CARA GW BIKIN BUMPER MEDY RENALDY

bagi kalian yang pengen belajar bikin CGI yang keren atau belajar visual effects yuk ikut kelas online saya di Pulau Lenta, disitu saya ajarin from zero to hero harga kelasnya pun cuma Rp. 250.000 akses seumur hidup dan ada disco servernya juga, ya itu gak apa lagi ayo sekedar daftar dan upgrade skillmu sekarang, oke sekarang alasannya kenapa sih banyak perubahan di bagian dua kalimat itu alasannya itu sebenarnya simple aja karena tidak ingin dua kalimat itu mengalahi kalimat MediRenaldi, ya gak, ini kan bumper MediRenaldi, bukan bumper PKG adalah sahabat ataupun bumper mainan adalah teman gitu sedangkan sebelumnya mainan adalah teman dan pegangnya adalah sahabat itu terlalu stand out jadi
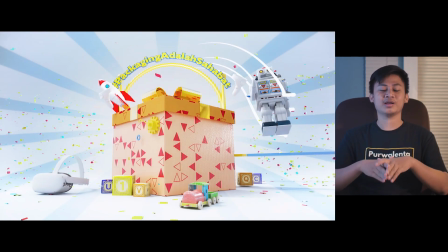dikhawatirkan itu menjadi salfok gitu akhirnya dibikin lebih subtle aja lebih tipis entah
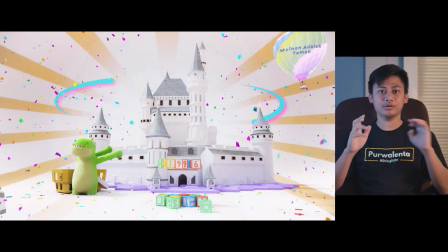itu lebih kecil ataupun tidak terlalu heboh banget gitu ya nah
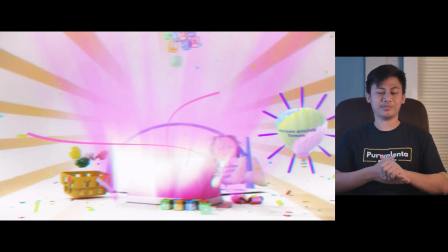selanjutnya di shot yang kedua shot kedua ini kurang lebih sama aja kayak shot yang pertama bedanya disini ada easter egg loh kalian bisa debak gak easter egg di
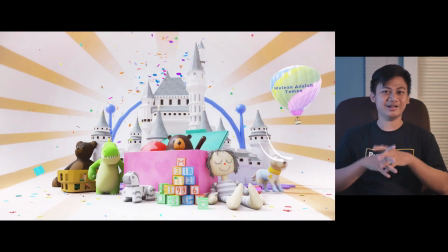shot yang kedua kira-kira apa kalau ada yang tahu Tulis di kolom komentar di bawah ya Setelah layout selesai Saya kirimkan semua file blendernya Oh iya BTW saya pakai software blender ya Jadi saya kirim file blendernya itu ke teman saya Yaitu Fahri Muzaki Ayo, halo Fahri Muzaki Halo Bang Riki Iya, jadi ini yang namanya Fahri Muzaki Dia yang bikin saya itu masuk ke dunia 3D ya Itu pas awal kuliah gara-gara saya ngeliat karya dia Yang lili
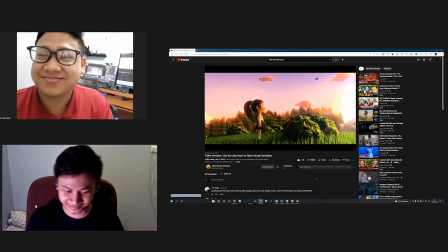di Little Hope Akhirnya saya belajar blender gara-gara dia jadi terimakasih ke Fahri Muzaki lah ini kan akhirnya kita bisa kerjasama nih di project MediRinaldi bisa lu jelasin nih keterlibatan lu di laba teknik itu ngapain aja gitu monggo
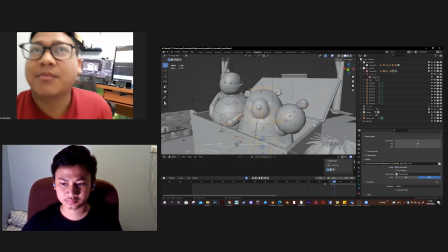jadi di animat ini ada 3 trik lah ya yang pertama itu animat yang menggunakan rigi ini ada di boneka ya,
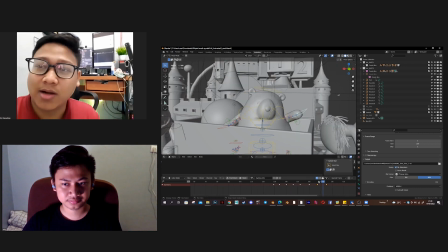beberapa boneka yang mungkin kalian lihat ya boneka beruang dan dinosaurusnya nah di animat by rigi ini
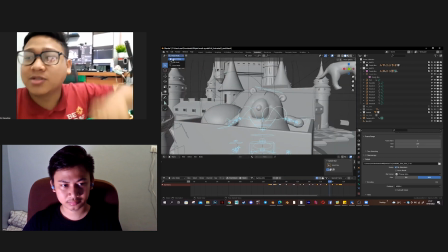ini gue cuman ngerakin tulang dan nge-pose-posein gitu kayak kita main wayang terus nanti di
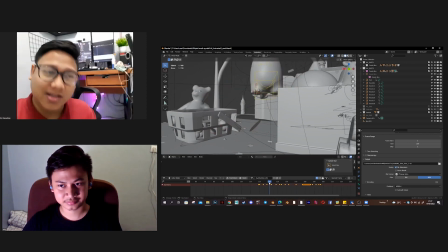framenya itu kita pose by pose gitu nah itu cukupan sih kalo nge-animate karakter ya
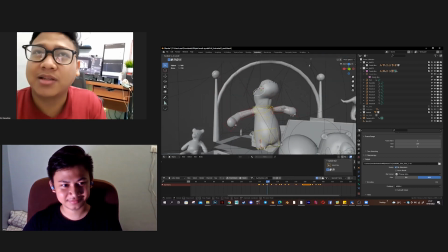kayak kita main boneka terus juga ada yang animatenya gue manual gitu terutama yang boxnya itu,
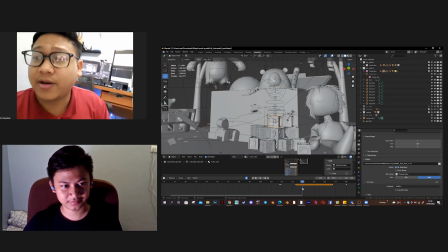gue animate dulu tuh boxnya jatuh habis itu gue offset framenya gitu supaya jatuhnya gak berjatuhan eh gak berjatuhan,
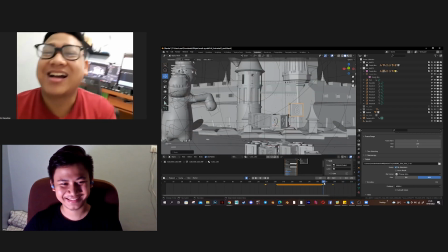gak berbarengan gitu ya
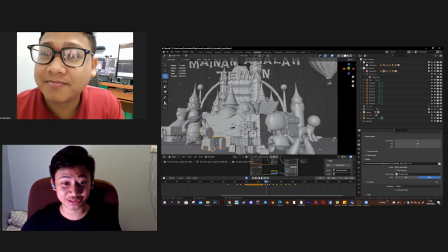ya dan juga itu ngikutin beat dari musiknya ya nah iya bener jadi ngikutin
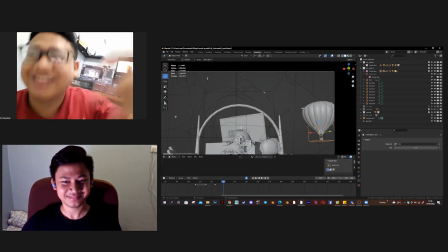beat dari musiknya gitu kalau kalian lihat ya enak gitu ya dan juga ada anime yang gua scale scale gitu jadi kayak cuman gua
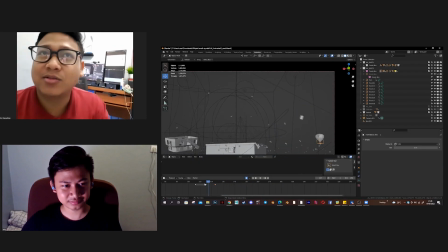munculin gitu cuman biar tuh ilusi mata aja sih terakhir itu ada ini ya curve animate curve, jadi kalau kalian lihat di shoot satu itu ada track,
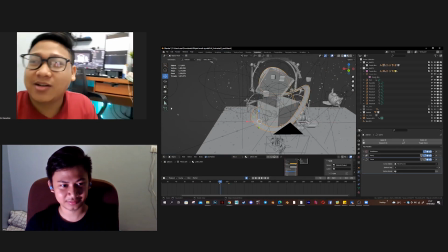track mobil itu pakai curve jadi animate nya by curve itu nggak manual nggak
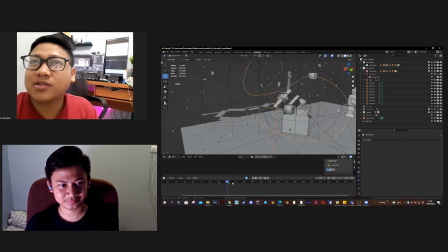di-reging tapi itu ngikutin curve sesuai curve yang udah gue buat itu polanya,
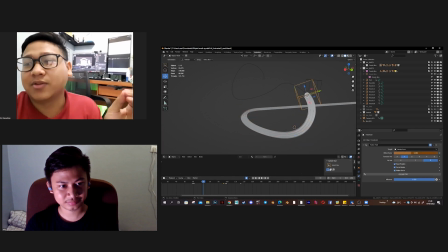misalnya gue buat konfilman kayak gini yaudah shoot track nya itu tinggal ngikutin curve nya dan mobilnya tinggal ngikutin curve nya jadi dia udah otomatis kayak gitu. Nah dari kedua shot itu apa sih yang paling susah?
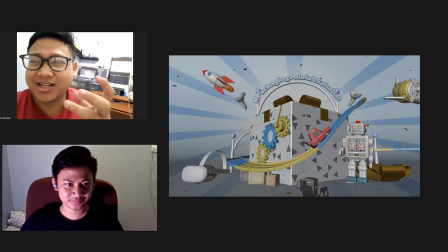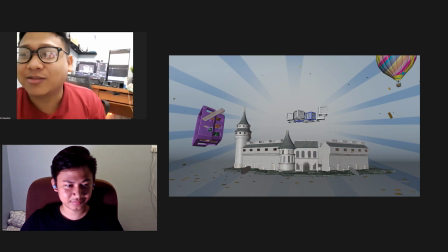ulang juga maksudnya kramnya harus gue atur ulang kalau ritmanya itu kurang pas nih walaupun dikit nih si Vitek kurang pas dikit nih jadi animat yang lain juga harus gue penduri lagi terus nanti direvisi lagi itu sih susah nih di shoot 2 itu
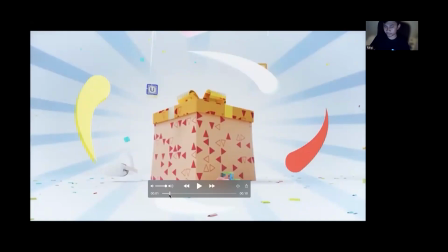dan shot 1 mah langsung approve gue jujur bener-bener suka banget bagian ini
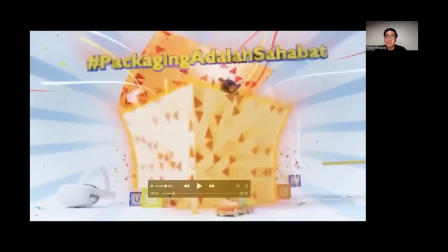kayak pas banget aja gitu bener gue itu keren banget ya setelah animasi selesai dia kirim balik lagi animasinya ke saya lalu saya tambahin seperti
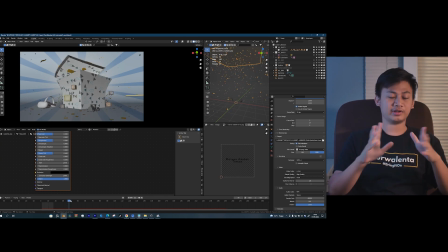konfetti supaya lebih meriah dan saya tambahkan konfetti itu setiap ada beatnya supaya tambah meriah dan
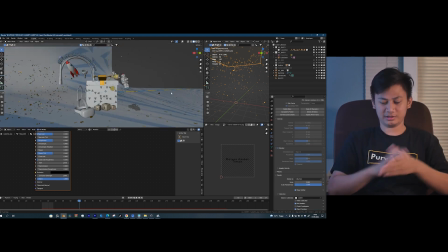tambah heboh karena kan teman-teman pengen fun seperti itu nah setelah semua yang diselesai saya langsung mulai render nah untuk rendernya sendiri per frame nya itu memakan waktu 40 detik per frame sedangkan bumper ini sekitar ada 200 frame lebih jadi waktu yang diperlukan untuk merender dari awal sampai selesai itu itu sekitar 2 jam lebih lah ya Nah setelah selesai render itu enggak langsung dikirim ya enggak langsung dikirim ke Abang Medi enggak ini harus kita kompos dulu disini tuh saya hire lagi orang ya namanya Jan Fios yuh Halo Jan Fios ya Halo jadi ini yang namanya Jan Fios ya dia udah sering bekerja sama saya belakangan ini bagi yang belum tahu sebelum ini juga pernah masuk ke video saya yang reaction nah ini videonya nih nah
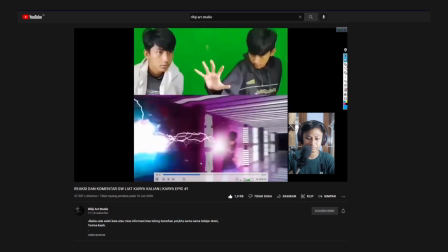yang ini ya emang videonya keren jadi saya mikir mungkin ya sudah waktunya ya berdasarkan dengan saya dan here we are oke Jan Fios coba ceritainlah gimana proses lu dalam membuat bumper Medi Renaldi ini
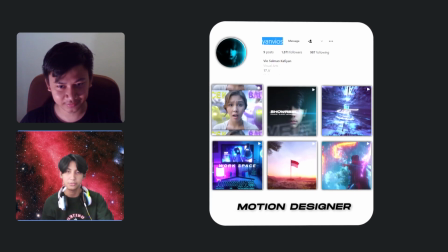monggo jadi saya tuh disini dipercaya oleh Rifqyar Studio untuk membuat beberapa elemen pendukung seperti motion graphic, composition dan lain-lain oke kita coba masuk di shot kotak pertama overall salah satu bagian yang
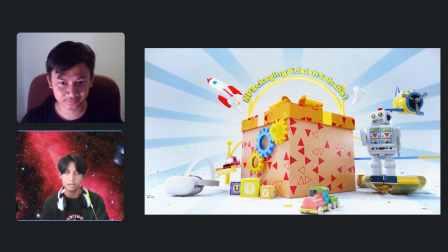paling yang disuka sama Mehdi Reynaldi nya sendiri itu efek ledakan atau lifting up kotaknya sebenernya sih gampang aja bikinnya nothing
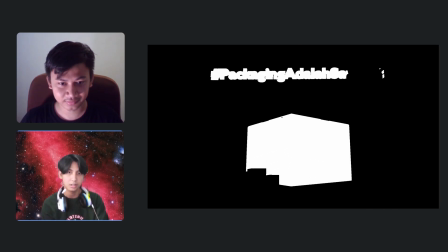too complicated pertama saya minta matte render dari kotaknya aja sama Rifqi jadi
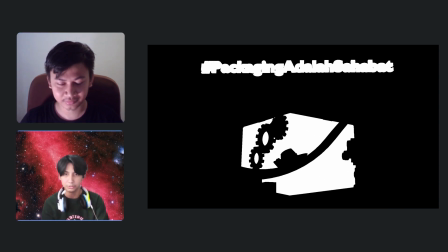tujuan saya minta matte render itu untuk menseleksi kotaknya saya
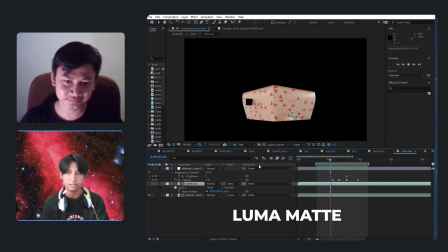alias saya pengen taruh efek di kotak itu sendiri jadi bagian yang lain itu nggak ikutan supaya
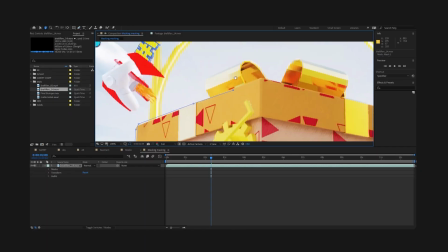saya tuh nggak usah masih masking capek atau rotoscoping kotaknya per frame itu makan waktu lama banget Nah untuk bikin,
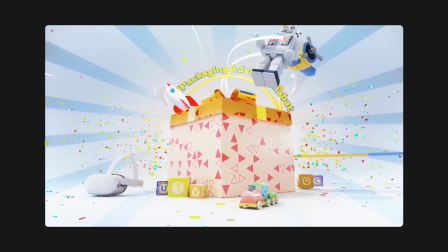kan ada efek shining nya tuh Untuk bikin efek shining nya gampang aja sih Saya menggunakan plugin shine dan saya adjust demikian rupa di After Effects
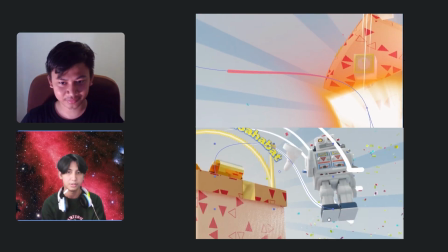Lalu saya bikin basic shape line animation Dari dalam kotak keluar gitu
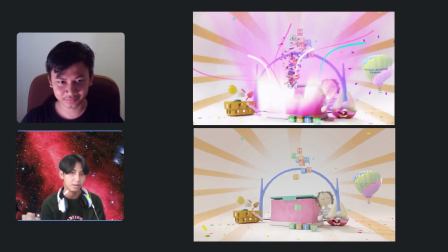supaya lebih surprise ngikutin bootnya Sama halnya dengan shot kotak kedua Juga
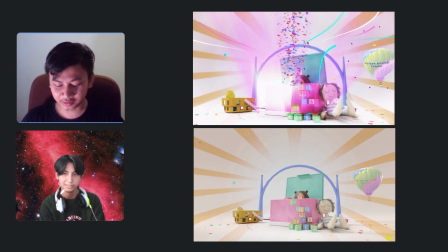saya kasih efek shake atau getaran, agar lebih heboh gitu Ya karena kalau misalnya kita lihat nih before after nya disini ya itu bisa liat itu kalau misalnya
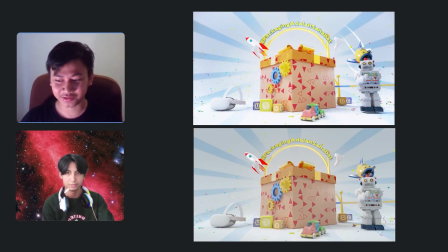before compositing itu rada flat gitu apalagi warnanya juga flat juga ya soal dari blendon memang warnanya flat tapi saya minta buat yang close untuk di adjust
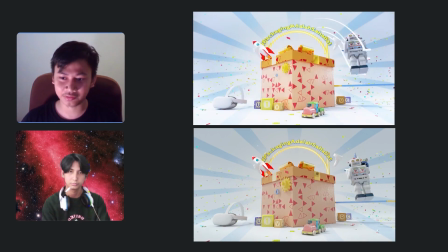lagi kayak naik saturasi, compress dan lain supaya lebih pop up gitu dan kalau bisa liat juga kalau tanpa adanya aksen
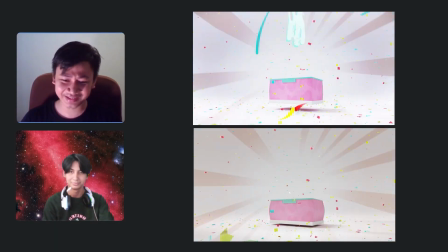grafik itu meh gitu ya nggak terlalu keren sebenarnya tapi karena ada tambahin ledakan, tambahin grafik-grafik lainnya itu membuat lifting up banget sih Bentuk dari bumpernya jadi lebih bagus lagi Terus gimana tuh yang shot akhir tuh Kan sebelumnya sebenarnya shot
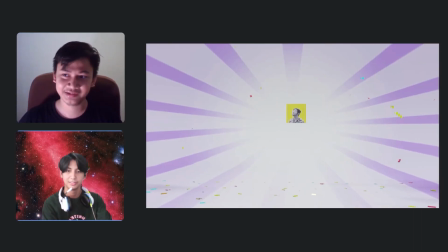akhirnya itu 3D Itu shot akhirnya sebenarnya 3D Cuman karena terlalu childish
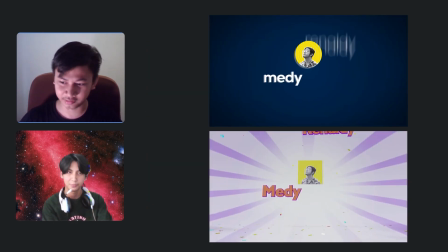Jadi kita ganti menjadi 2D Dan dia yang ngerjain Coba mungkin saya jelasin sedikit lagi Untuk bagian intro akhir ada animasi bounce Atau mantul gitu dengan teks dan foto Medi
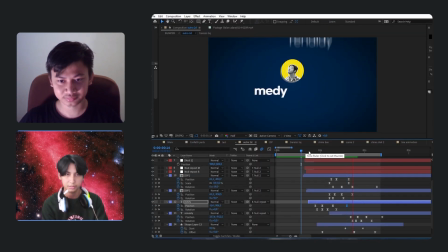merenalinya Jadi saya coba bikin di after effects Animasi manual menggunakan v-frame Tinggal diatur position dan rotationnya Terus mainin grafiknya Biar enak dilihat Biar efeknya mantul gitu Dan jadilah animasi bounce Oke jadi tanpa lama-lama lagi Ini dia hasilnya Oke